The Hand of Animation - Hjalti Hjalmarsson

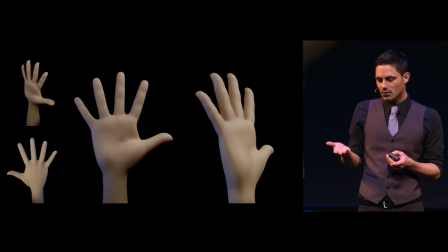What I want to talk about is well you could do this But what if you let with one finger rather than just everything at the same time,
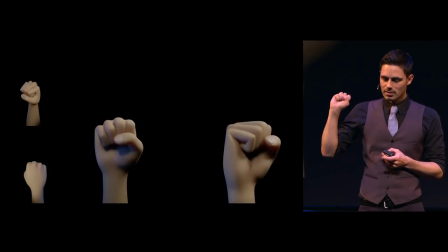so maybe the index finger Feels a bit different right? Okay, so it and it feels natural still it like and if you do it yourself It feels natural and if you try with your pinky that feels really natural
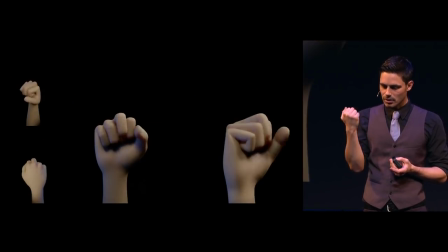So, if you try with your middle finger, it actually doesn't feel as natural and it feels kind of weird.
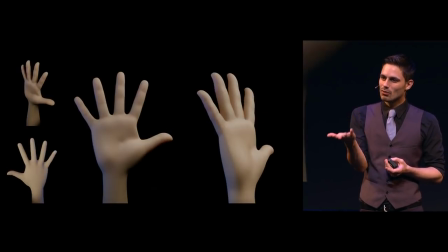Like you're really forcing it to do it. So, you know, there's like three really great ways of doing it, you know, that feel more natural, which is like everything at the same time, which, you know, given the speed. A lot of these, I'm animating them kind of slow, like nobody really does it this slow.
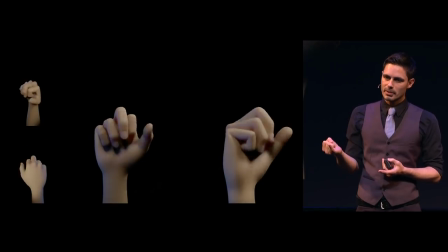But, or leading with the index or leading with the pinky. but is it the same way the other round?
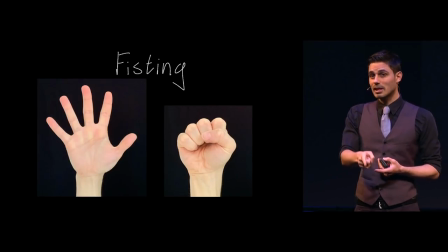Also a technical term.
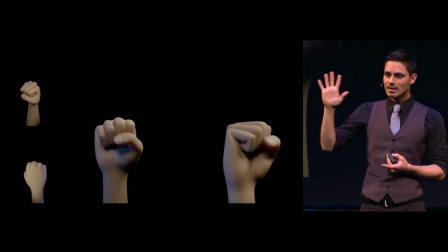Let's say we go down. So we're making, we're taking like a splayed hand and we're going down into a fist.
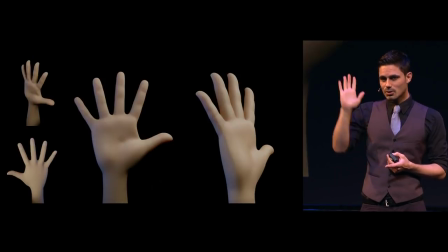Even before I talk about that, there's two general ways of doing a fist. So this one, which is kind of the inverse of what I was doing before,
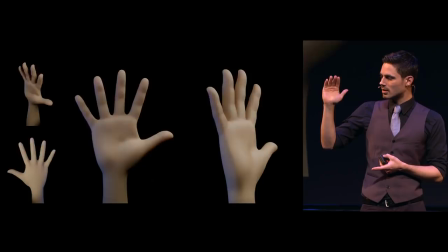if you did this you kind of had to do it in two moves because if you did this you now have to tuck it in.
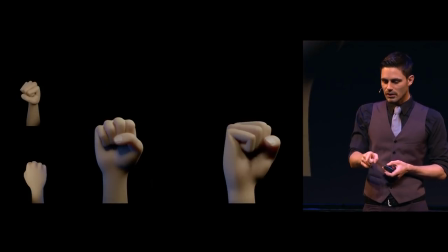So it's kind of two moves. But if you curl your fingers before, now you can do it in one move.
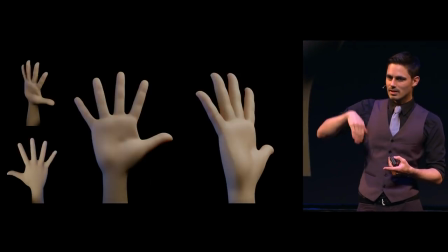So it's not the same on the way out as the way in necessarily. So I'm gonna stay with this.
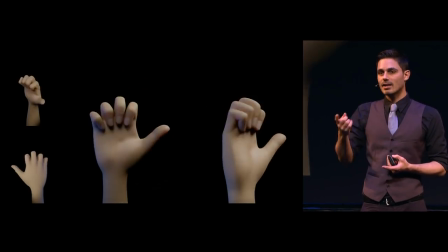So let's say I now again lead with the index finger.
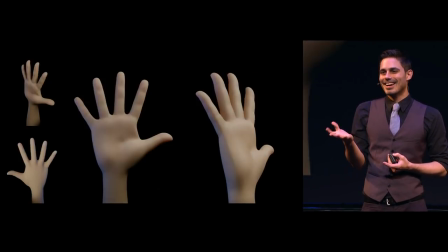It's actually really weird if you lead with the index finger in this case. So it's not the same coming out as coming in. But if flip it and you go pinky finger first, it's super nice.
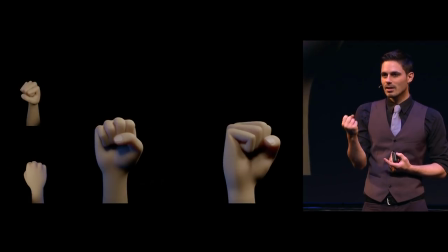It feels really nice. It's really the most instinctual way of doing it.
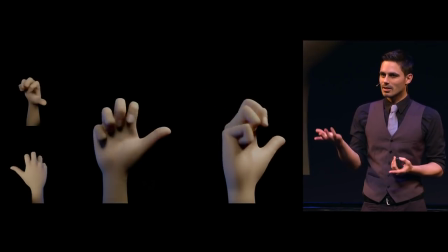And it doesn't mean that, oh, you're not allowed to do it in animation or whatever, but do it the other way. Like, do whatever you want, it's fine.
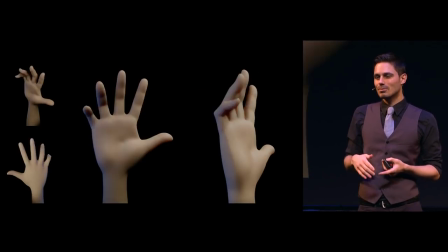But at some point you start wondering, like, well, why does it not feel like a real hand? Why does the gesture doesn't feel as nice as it should be? Well, maybe because you're just breaking all the rules and it just doesn't feel like a hand anymore.
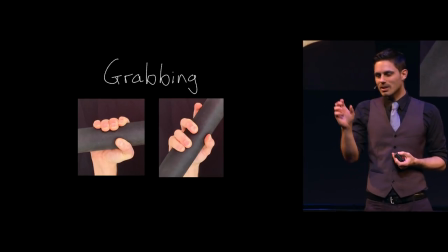Grabbing things. If you're grabbing an object, in this case it's like a flat cylinder,
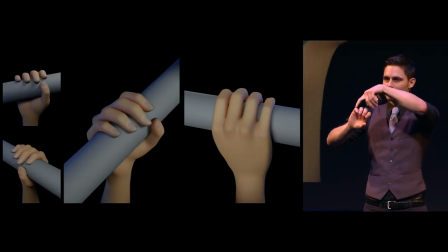you want to have your hands not have the weird, you know, forking thing going on.
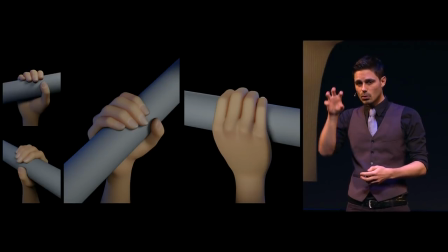You want to tuck them in. If you're holding something like an apple, for example, then of course it's going to follow the curvature of the hand and then they're all going to have some space in between.
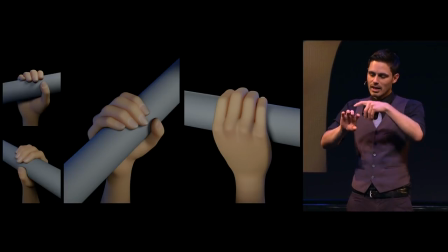But in this case if you do it, it's kind of weird. If you want to have some variety you can maybe pull the index finger just a little bit out and it should be fine. Also there's not one way of holding something like this. Let's say it's a staff or a piece of pipe or something like that. Your hand is very malleable and it's always like readjusting itself.
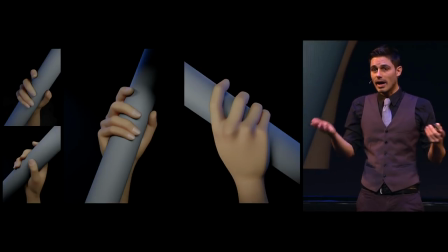So you might be holding it like this and if you have for example a staff and you're just kind of walking with the staff,
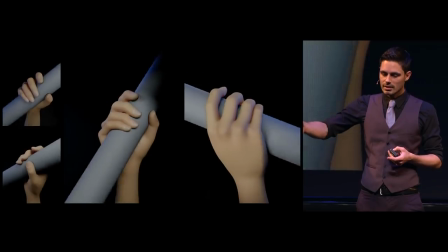you might notice is that you're constantly kind of shifting the angle in which you're holding the staff.
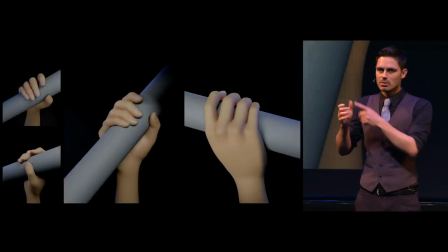And you can get away with this, by the way, I'm just kind of blending it from one to another.
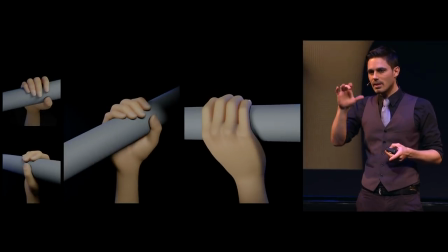But if you want to really go fancy and make it readjust itself, then you might want to do something like this.
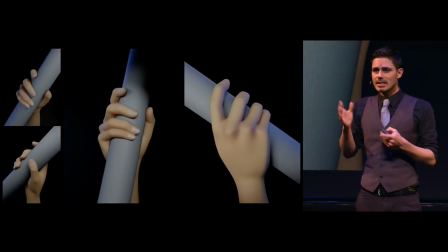And in this case, it's different from one post to the other.
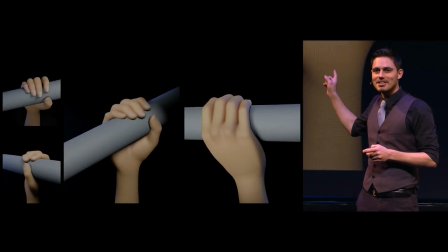And it's probably a favorite example that I animated. It just feels really nice.
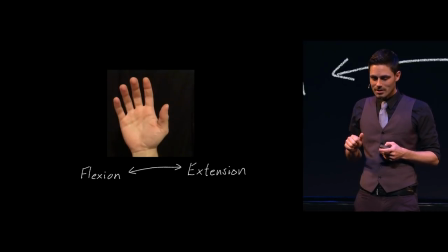So, moving on to the thumb, the thumb is a bit insane because there's so much stuff going on, but I had to read a little bit about the technical aspects of it. So, there's really just three basic kind of main movements of the thumb.
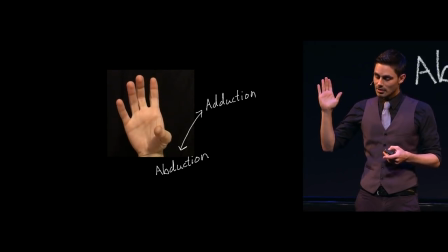There's the flexion and extension. There's the annoyingly named abduction and adduction. It's like think science for naming it. It's so similar. And then there's the main one which is the opposition and that one is really like what makes us great as primates or whatever. It's like grabbing things and manipulating things.
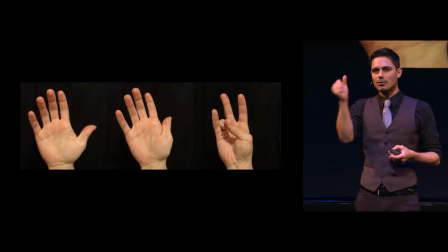Given all of that like with all of this you have a lot of freedom of movement with a thumb and it's very flexible.
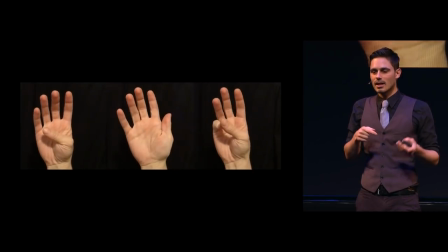But up until last week I learned that I like it's not as flexible for everybody.
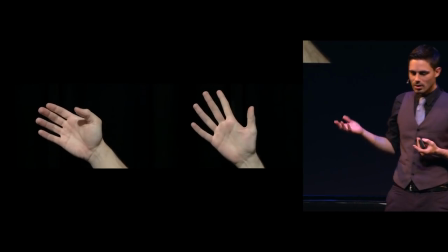So So, on the left here is me,
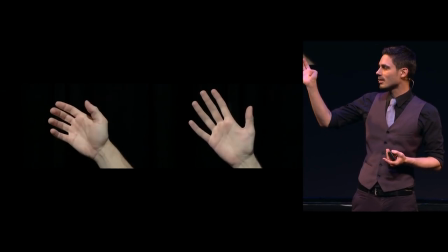and I always thought my entire life that you could make a watertight seal with your thumb, or any finger in general.
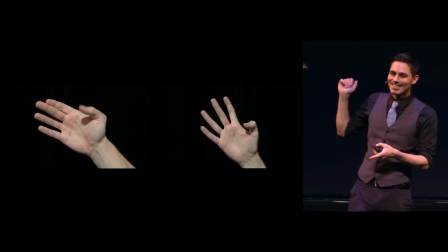And then on the right is my co-worker Julian, who modeled and designed the carrot.
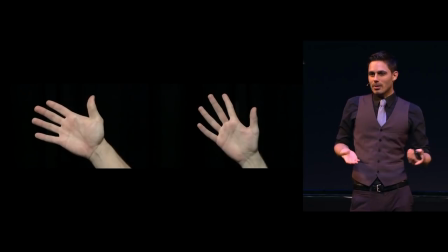And I was like, you know, what the hell is going on with your thumb? What do you mean? It's just like a real thumb. And we're like comparing thumbs.
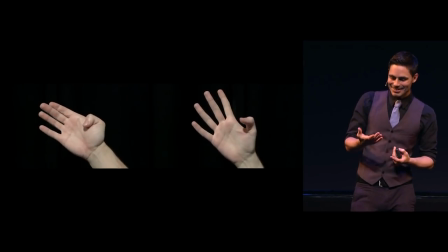Oh, they're not the same at all. So there's a level of artistic freedom going on there.
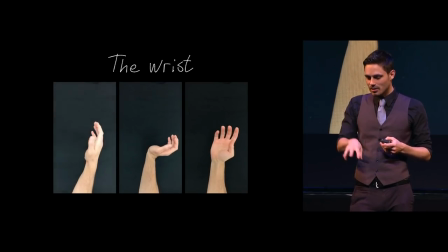And just as a final little note, I want to just briefly mention the wrist.
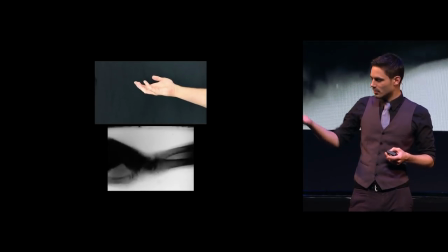And of course, shatter the illusion that this kind of twist, the wrist,
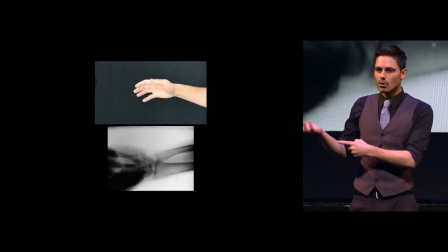you know, when somebody says, like, you know, you're twisting the wrist or whatever, it's not really, it's all in the forearm. It's just a couple of bones that are just kind of going around until they hit each other.
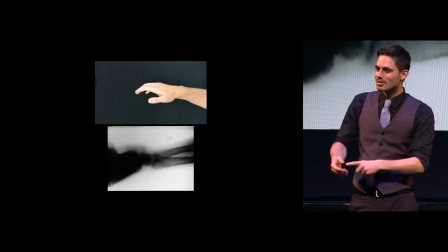You shouldn't be surprised by that. You probably noticed this your entire life. Like, the wrist does nothing.
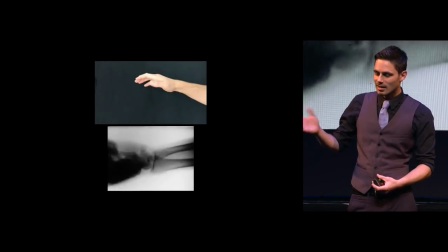It's kind of lazier.
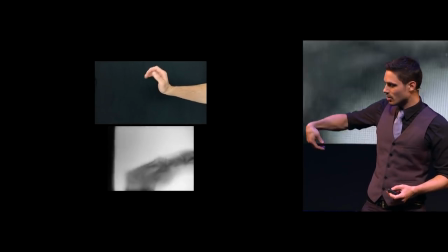So really what it does is that it kind of goes up and it goes down almost 180 degrees, not quite, not fully.
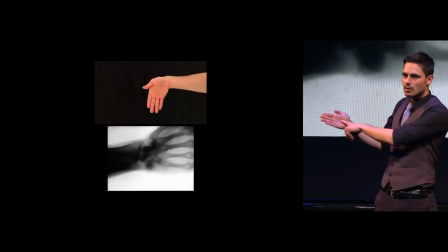But the thing I really wanted to point out is from kind of the sideways, so let's say you want to rotate it in the direction of the pinky and in the direction of the thumb,
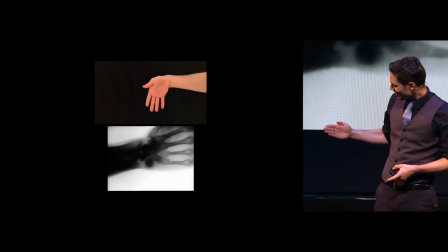you can't really go a lot towards the thumb. It really just stops.
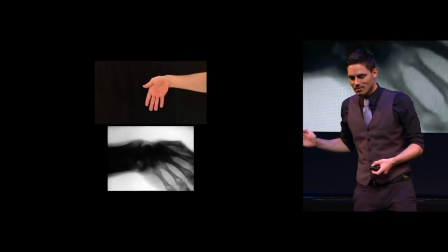So what does that mean for animation? Well, it just means that, what if you actually did it, it would look like this.
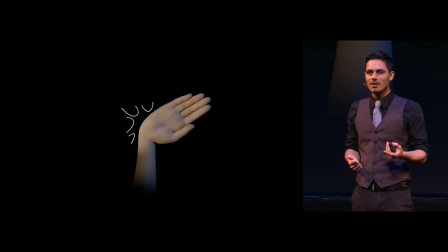And it really looks like a broken wrist, and I keep seeing new animators doing this, and it really annoys me and irks me. And I think I was guilty of it back in the day also,
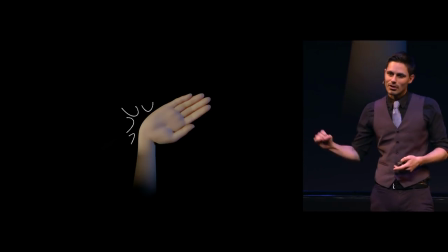where you're holding something and then it goes too far, and it just looks broken, and you can't figure out why, like what's wrong with the pose.
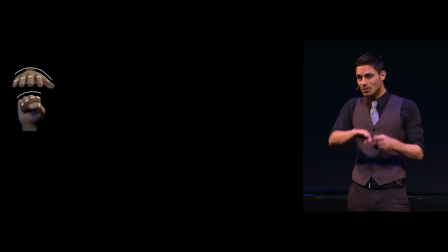So just to recap everything I just said, remember the curvature of the hand and use those four bones that are inside of the hand.
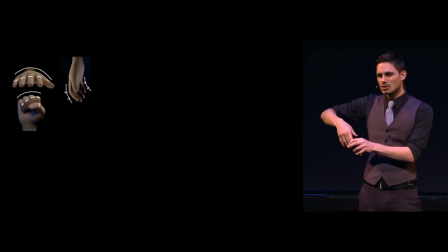Just be careful about when you're like trying to relax the hand, that last joint, it really plays a role into your perception of how relaxed it actually is. When in doubt, you can go for this very nice kind of relaxed thumb rest pose. If you're showing any kind of tension or you're pushing up against something with fingers,
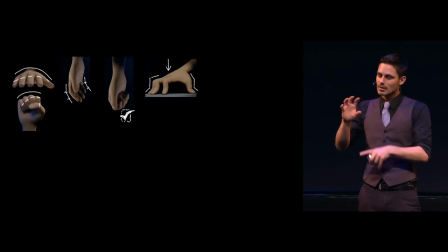you really want to play around with that last little joint because it really gives the impression or the shape of, you know, pressure being pushed. The hands are really attention grabby, so be careful that you don't flash the hands constantly when they're not supposed to.
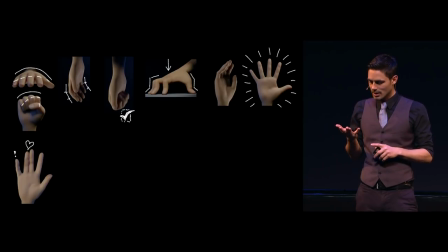I would say there's a bit of a love affair going on between the middle finger and the ring finger, and just remember that the pinky can be a little bit of a rogue. There's a lot of connective tissue going on in between every finger, So just be aware of that that it doesn't feel really broken and or unnatural when you pose it
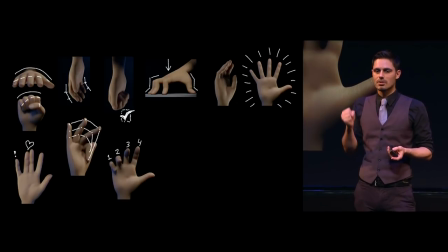You can decide I mean, you know You could just ignore this at all and just make everything happen always at the same time But it's gonna feel a bit pose to posey and then you know You may vary up a little bit in what order the fingers come in
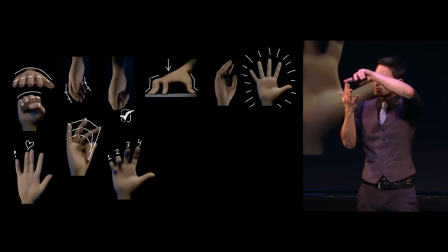If you have if you have it weird and it's like first one second one third one fourth It's gonna feel unnatural also so you have to you know try with your own hands
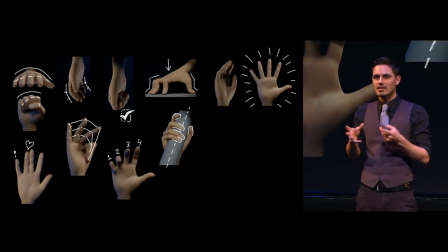Grabbing things, you're constantly manipulating things as you're grabbing them and holding them and moving them. So if you're just beginning to animate and you go, okay, I take up a glass and that's it. I never touch that thing again and now I do my entire scene and I'm always holding it exactly the same way.
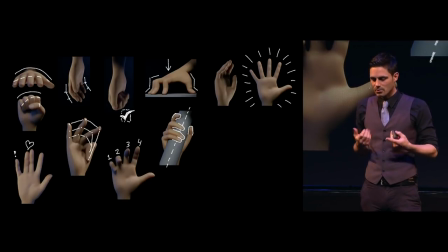That's not how we do it. It feels very unnatural. Thumb is insanely flexible, but just test with your own thumb and don't make assumptions about your own thumb. just maybe like take a kind of an average out of the people around you or I don't know use artistic license